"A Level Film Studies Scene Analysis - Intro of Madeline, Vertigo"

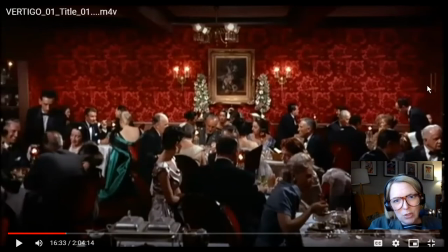(8:14)
So once we've spotted her, the music is going to lead in, and it's going to be her sort of her leitmotif, her theme, Madeline's theme is going to come in. Other things that make her highlighted within the mise-en-scène, she is wearing the colour green,
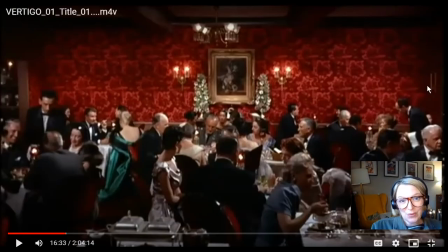(8:34)
which is the opposite side of the colour wheel to red. So the juxtaposition of colour signals her as being different. As you can see, no one else in the scene. Everyone's wearing very muted colours. We're drawn to her.
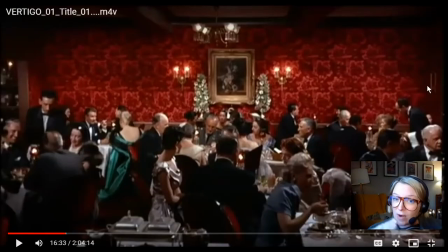(8:50)
If we choose our spectatorship theory here, we recognise our sort of like our secondary protagonist, and now we are getting into the mind's eye and following her.
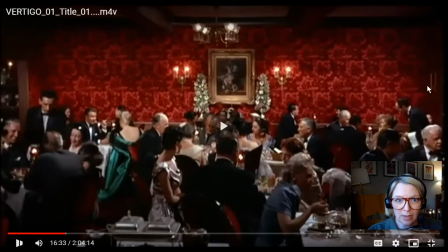(9:04)
Let's just see the camera movement here. Camera spots her, music starts.
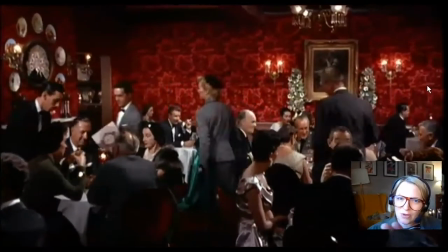(9:12)
There's the ghost. Do you see what I mean? The ghost of Madeline walks past.
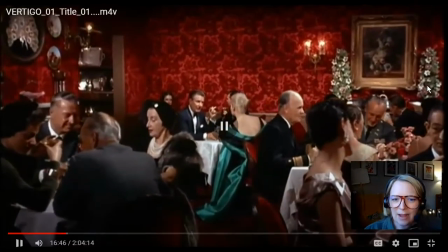(9:18)
The camera goes low. Now, what we've got here, that low camera, it feels as if the camera has this own sense of self,
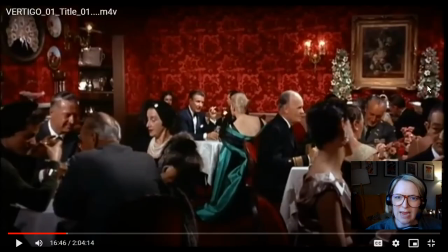(9:30)
and it's kind of stalking her like a predator stalks its prey, and it's sort of like crawling its way towards her. The costume with that beautiful bare sort of like back section that she has there on her costume,
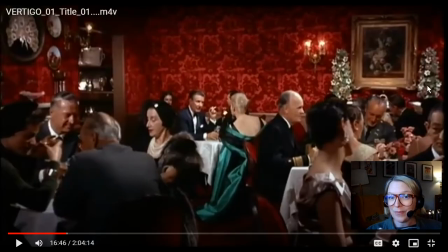(9:45)
it creates a sense of vulnerability about her character. And what's really clever, what is so clever here, is the proxemics. when we come to see
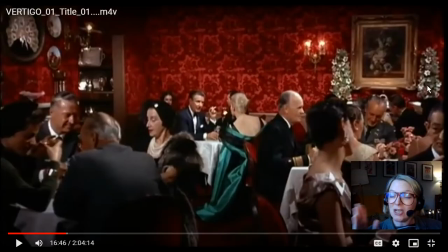(10:02)
Madeline later at the art gallery, she sits on a bench and she looks at a picture, and we just see the back of her head. This is so clever. The position that she's in now, we see the back of her head, and towards that corner part of the frame there's a doorway,
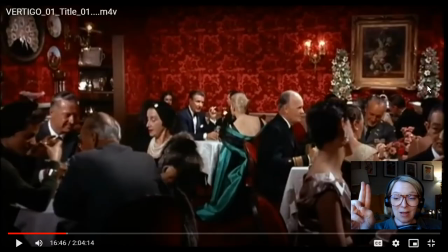(10:19)
which is in the art gallery scene. That's where the portrait hangs. So this shot is sort of mimicking that. And then the picture on the other side of the frame up there, that's very similar to the picture that is next to Carlotta's portrait in the art gallery.
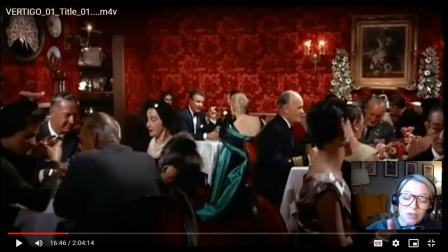(10:37)
So what Hitchcock here is doing, he's using the mise-en-scène here so cleverly, and he's using proxemics so cleverly, because when it comes round to us seeing her in the
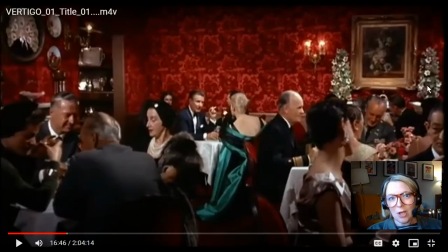(10:54)
art gallery, we've already seen her. We've already seen her in that position. It's kind of like creating a sense for us, the audience and Scotty, this sense of deja vu. We recognize it. We've seen this before. And it's in this scene.
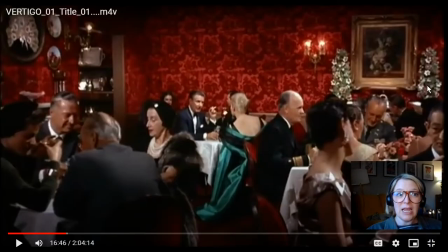(11:11)
The flowers, the proxemics, the positioning. We've seen this before. So by the time we see it a second time and then a third time, we are buying into this ghost story because we recognize things.
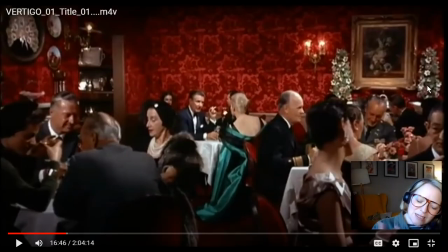(11:26)
We're like, yeah, I've seen that. I know this. So it's kind of creating our belief in the MacGuffin.
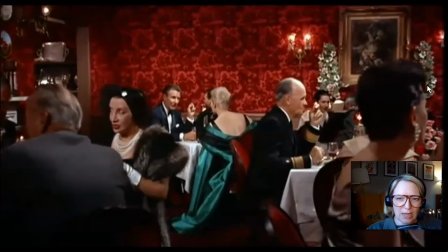(11:34)
Stalking camera.
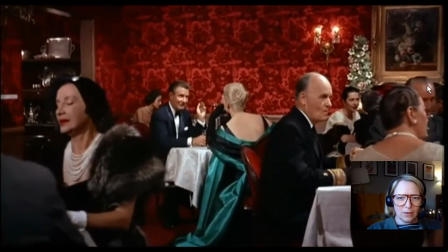(11:40)
And we've got
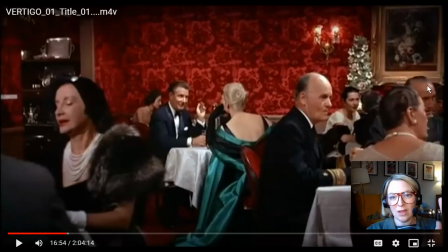(11:43)
the spirals in her hair, the same spirals that we see in Carlotta, the same spirals that we see in the art gallery later on.
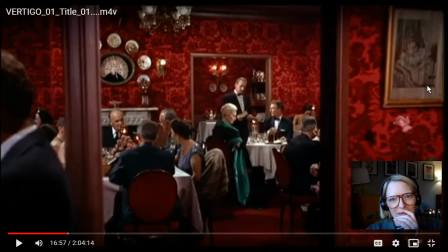(11:53)
There's a reaction shot there. Beautiful. Now here we go. So this is Scotty's point of view. He spends the majority of this film peeping at her through doorways from his car. It's all about the way that he looks at her.